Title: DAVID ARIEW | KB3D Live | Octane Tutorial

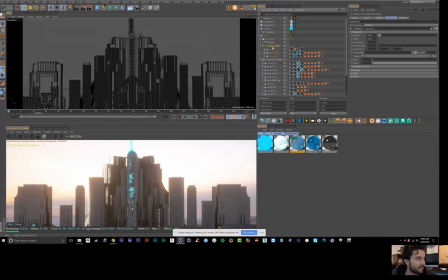It's an Octane scatter. So I don't know if you're familiar with Octane scatter, but it's basically like the cloner in standard C4D MoGraph, except on crack. It can handle a ton more instances. That's really the only benefit of scatter, is that you can go crazy with the geometry.
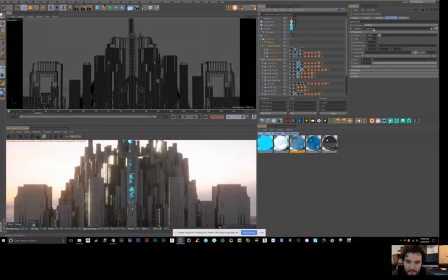So here I've got 10,000 instances of your buildings, wow, and I could crank that up to 1 million and it wouldn't stutter, Wow. So that's like a huge, huge benefit of Octane scatter, and specifically Octane in C4D.
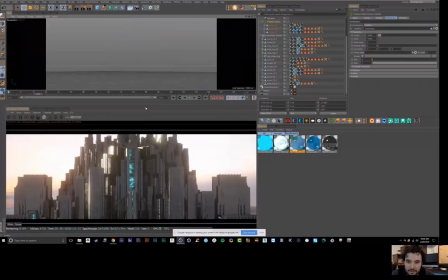I don't think that this exists anywhere but C4D version of Octane,
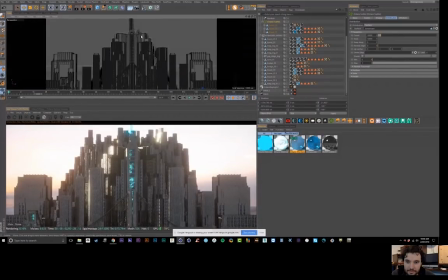which is one of the reasons it's way more popular in C4D than any other 3D package.
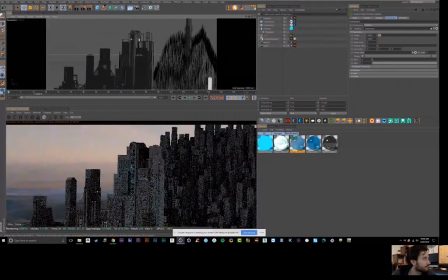Mm-hmm. So if I zip around here, you can see I'm seeing all this in real time.
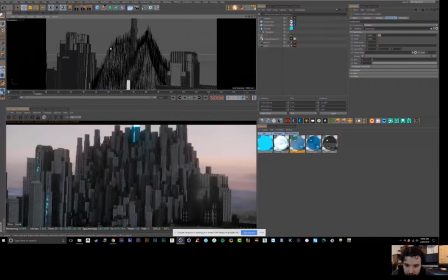And this is my machine with just two 980 Ti's to give you an idea of the firepower here. That's not even that great. Like I've got a machine to my left with four 1080 Ti's and a machine to my right with two 1080 Ti's and a 980 Ti.
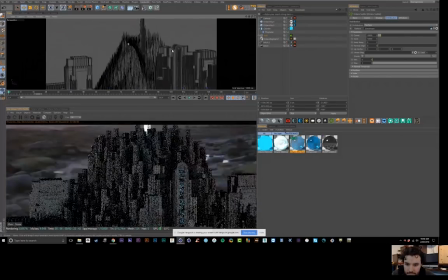So I've got 9 cards total, but this is just 2, and it's pretty responsive.
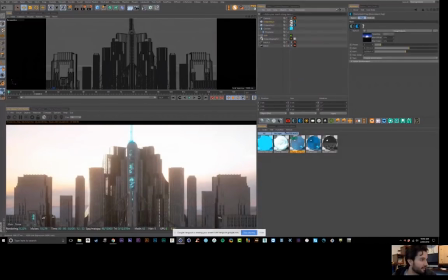Here. So I've got HDRI Link, which is a plugin from Grayscale Gorilla, which just lets you quickly load in HDRIs. But I like to split them out to where one is like the back plate and another is responsible more for the lighting.
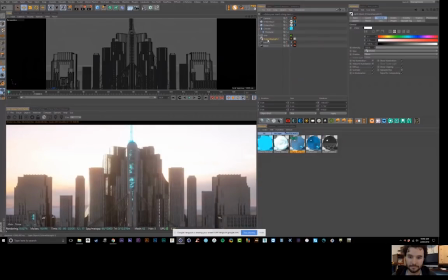And then also I've got an Octane sun. So I find in big outdoor scenes, I almost always want to have a sun because you get more of a direct light look and a bit harder shadows. HDRIs notoriously create flat lighting, and that pisses me off. So I tend to mix HDRIs with daylight systems.
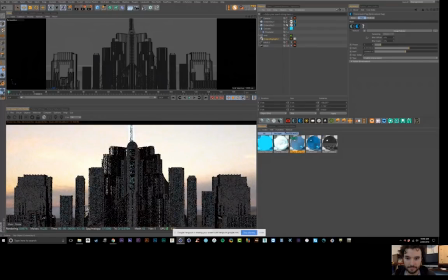So here, if I turn off this backdrop, so I've got it set to visible environment and only a backplate.
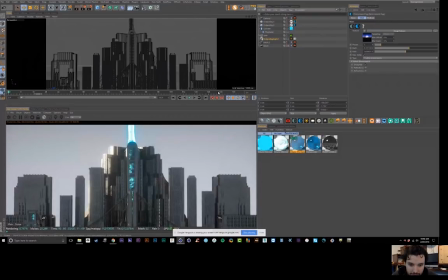So that's just like, so I can art direct what the pretty background looks like, and I can expose this up and down.
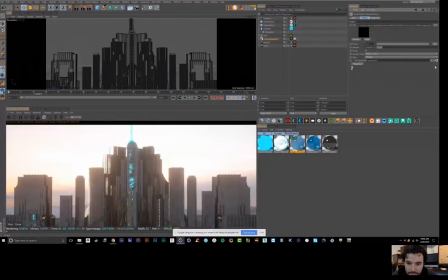Like if this is too blown out, which in this case without the buildings, it's totally too blown out. So I can bring that in and we can see a little bit more detail there in the sky, right? Mm-hmm.
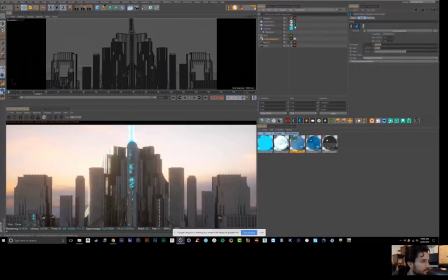And so that's not really affecting the lighting, whereas this one is. And if I turn this one off, you can see there's nothing.
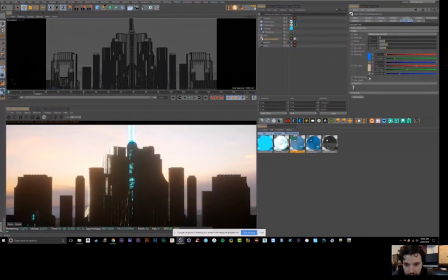And the sunlight here is set to mix sky texture, which allows you to mix in an HDRI. Without that, we get some crazy colors. I think that's due to this. See, for instance, here with this one that looks pretty in the background, right?
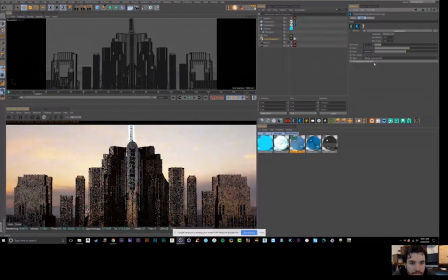If I set that to primary environment, this would cast a lot more reflections on the buildings.
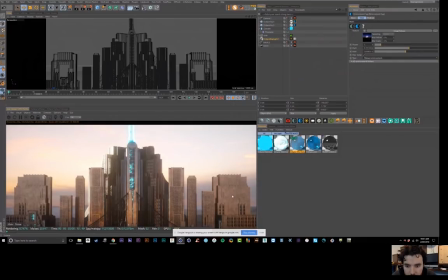And I didn't like this look here. This is like bringing out the grunge texture too much. And it didn't look as nice to me as this.
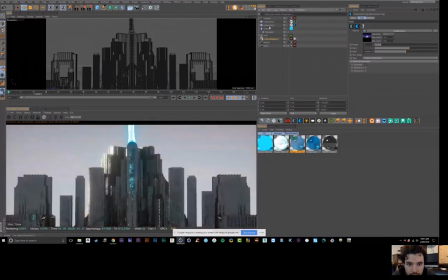And this was achieved by just rotating this same HDRI. It's the same HDRI twice, but this one is like all transformed weird and desaturated. I've got a color correction node in there.
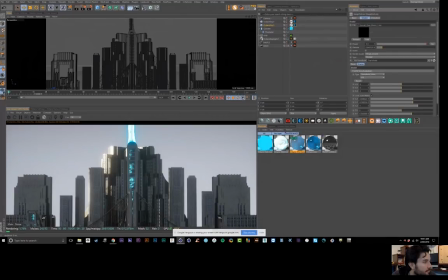And then like in here, there's a UV transform and I've just like scaled it down and transformed it.
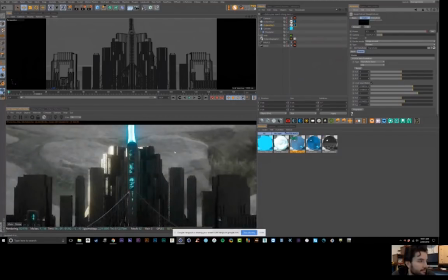So like if I move it around, you can see that there's still something back there. It just happens to be showing one weird part of the sky that's pretty blank.
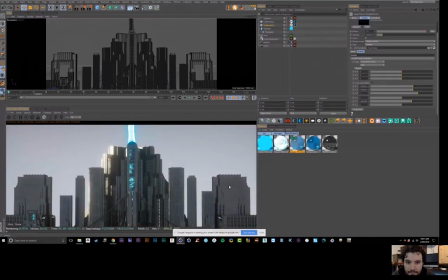But again, that's just giving this like kind of bluish cast to the fill light.
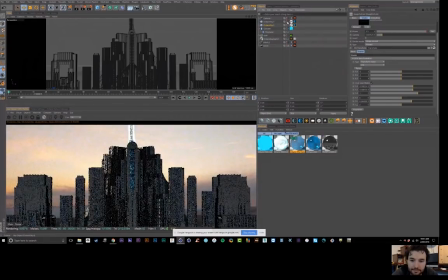And then this is creating a more interesting background.
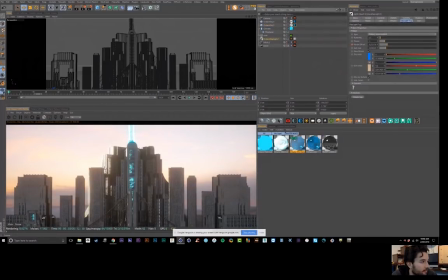And this daylight is really what's catching the side of these buildings and creating something that looks a lot more interesting to me. So without that, things are much more flat. But then when you add that in, you can see you get this nice glow.
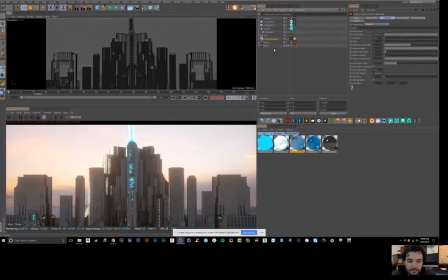And then I always my mindset has become getting far away from compositing, actually. Like I used to do a lot more compositing. I would do like motion blur, shallow depth of field, color grading, all the things in post, because that's what I was taught.
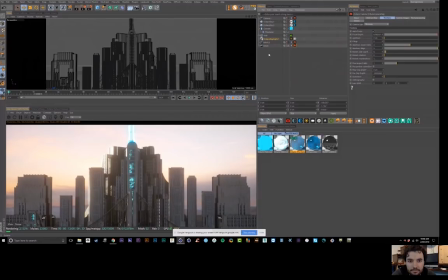But with Octane, my mindset has totally shifted to a more Pixar kind of approach where you can solve everything in 3D. And so I did almost no compositing on this whole piece. Wow. I did noise reduction, and that's it. And maybe there was one like cross dissolve that I did in After Effects, right?
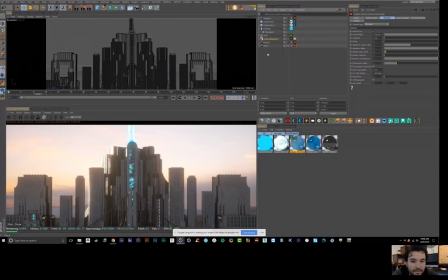So all of it, like the motion blur in 3D looks better. The shallow depth of field in 3D looks better. The bloom in 3D looks better because it's reacting to where the sun is and the various light sources.